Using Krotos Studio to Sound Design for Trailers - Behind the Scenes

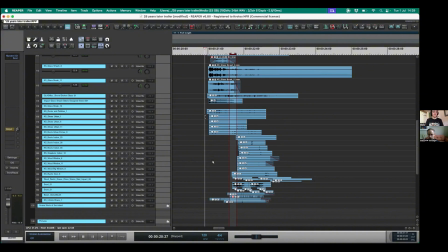If we then had a individual one character at the front who was then taking these big steps that you could see, that would be the last thing. That's almost your spot effects where I would then go, cool, well, those are the steps I now need to actually make sure they're interacting with.
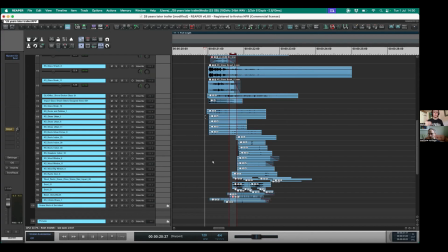And that would require then making sure that I'm interacting a little bit more to the video to get that interaction correct. But then again, being able to then just drag it into the project, I can then sync it up within my project if I need to,
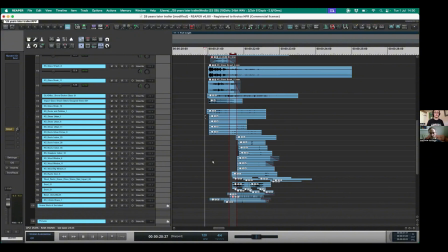because you can just quickly slide it over or set it up wherever that first step is.
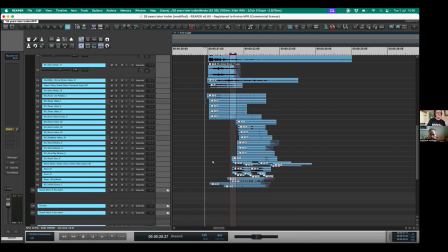The last aspect to this specific movement that I quite like, I've used it in quite a few of our redesigns, is actually using our windows and our doors, specifically windows here and stuff, to create the movement of wood.
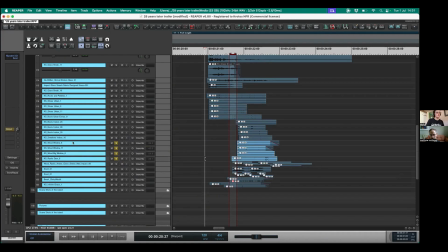So even with this, if I solo these four, so I've got sort of like 3 wooden windows and a rustic door. It creates a nice sort of little rumble, again, just to add a little bit more texture to the movement they've got. We've got some pews falling over in this scene. It sort of all makes sense to add that in.
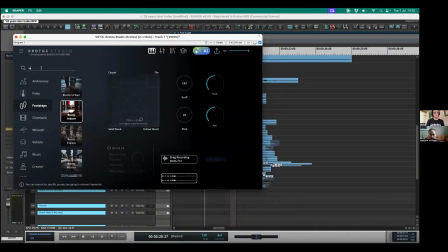And that's simply just using, if I could just, I'm just going to use our search, is just simply using some of these. I think some of them were more of the sort of gentle side, just to create that rattle.
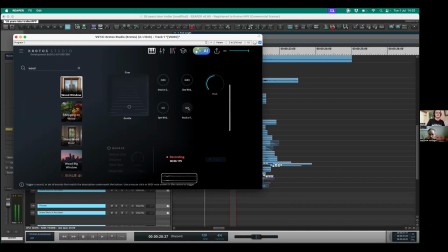And again, playing around the pitch just to create that texture. I think I used some of the knocks just to sort of create that rattle as well.
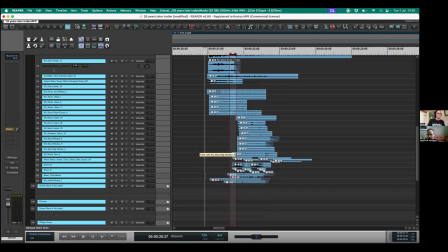The shots of the island, I think, are really. It's a very short section, but it's very evocative.
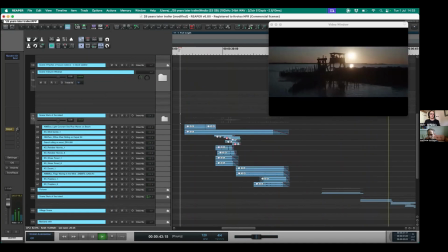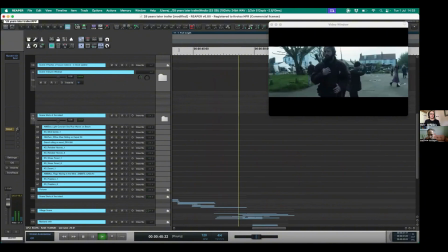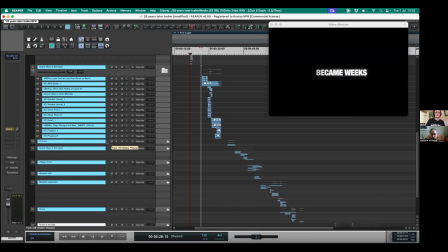So you can kind of see I've split this up into quite a few little subsections. For the shot where you're seeing the beach, you're going to hear the beach.
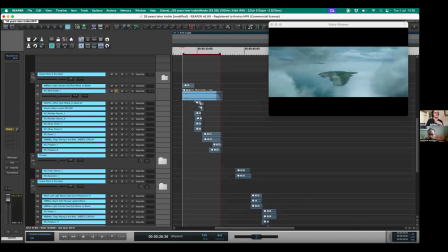On top of that, we're just going to start building some gentle winds. So I just needed some movement to the atmosphere that is happening around these shots.
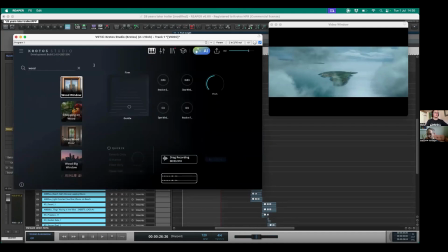So that's the Wind Gentle preset because it's named in the file. It's called Wind Gentle. It makes it so much easier when we go down to weather. So it's the AI one. So I wanted to make sure that
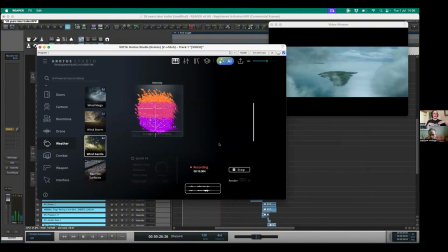what I could do was add in my own little gusts of movement.
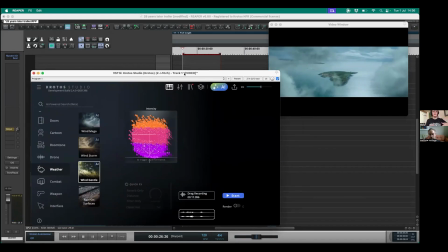So you'll kind of notice that it sort of helps you move in. It's almost like it's like a cinematic, it's like a Foley version of a cinematic transition. You just want that surge to help you like set yourself in.
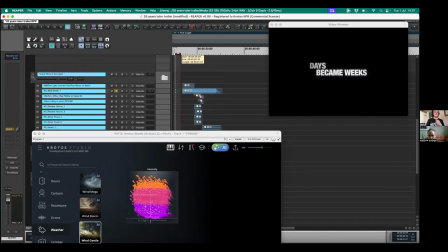If you've moved from maybe the previous scene is from here, it's just sort of a title cards moment. You've got absolute silence. You're then moving into a moment where you're going to have all of the beach happening.
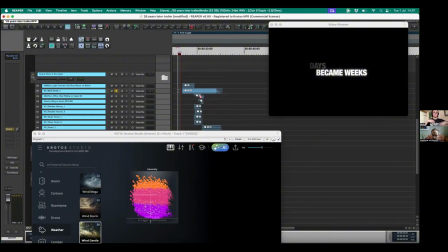Rather than it suddenly feeling like you're in a new ambience, if you add in something that happens at the beginning, it makes people go, oh, cool, we're in a new moment. We're in this new scene. And a lot of the time, weather or wind can actually do a really good job of that.
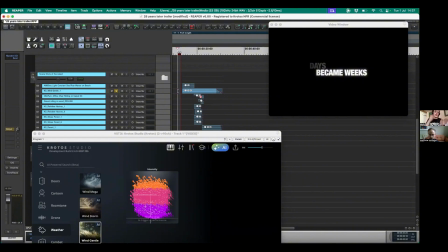You can even set it ever so slightly before the cut happens or the edit happens, just to help people settle into that moment.
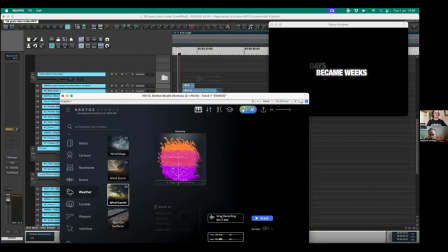So when you're sort of interacting with this AI, it was little tiny movements around the purple pins at the bottom.
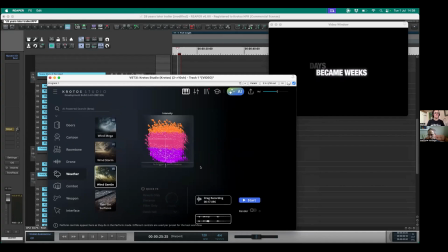I didn't need anything major, but you sort of had So it's really, really subtle, really small movements.
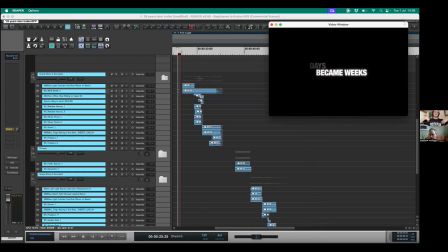It sort of creates a bit more of a rhythmic weather that you've got that fits your scene, and it can be done just really easily with the AI because you can just do a quick movement and then you're done and you can move it in.
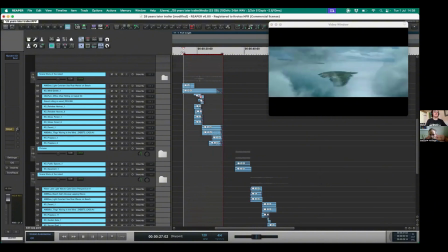So once I sort of had that setting, obviously the main key moment is the movement of those people that come onto the scene. So this is actually using a couple of files that we've got in our library of a rolling chair.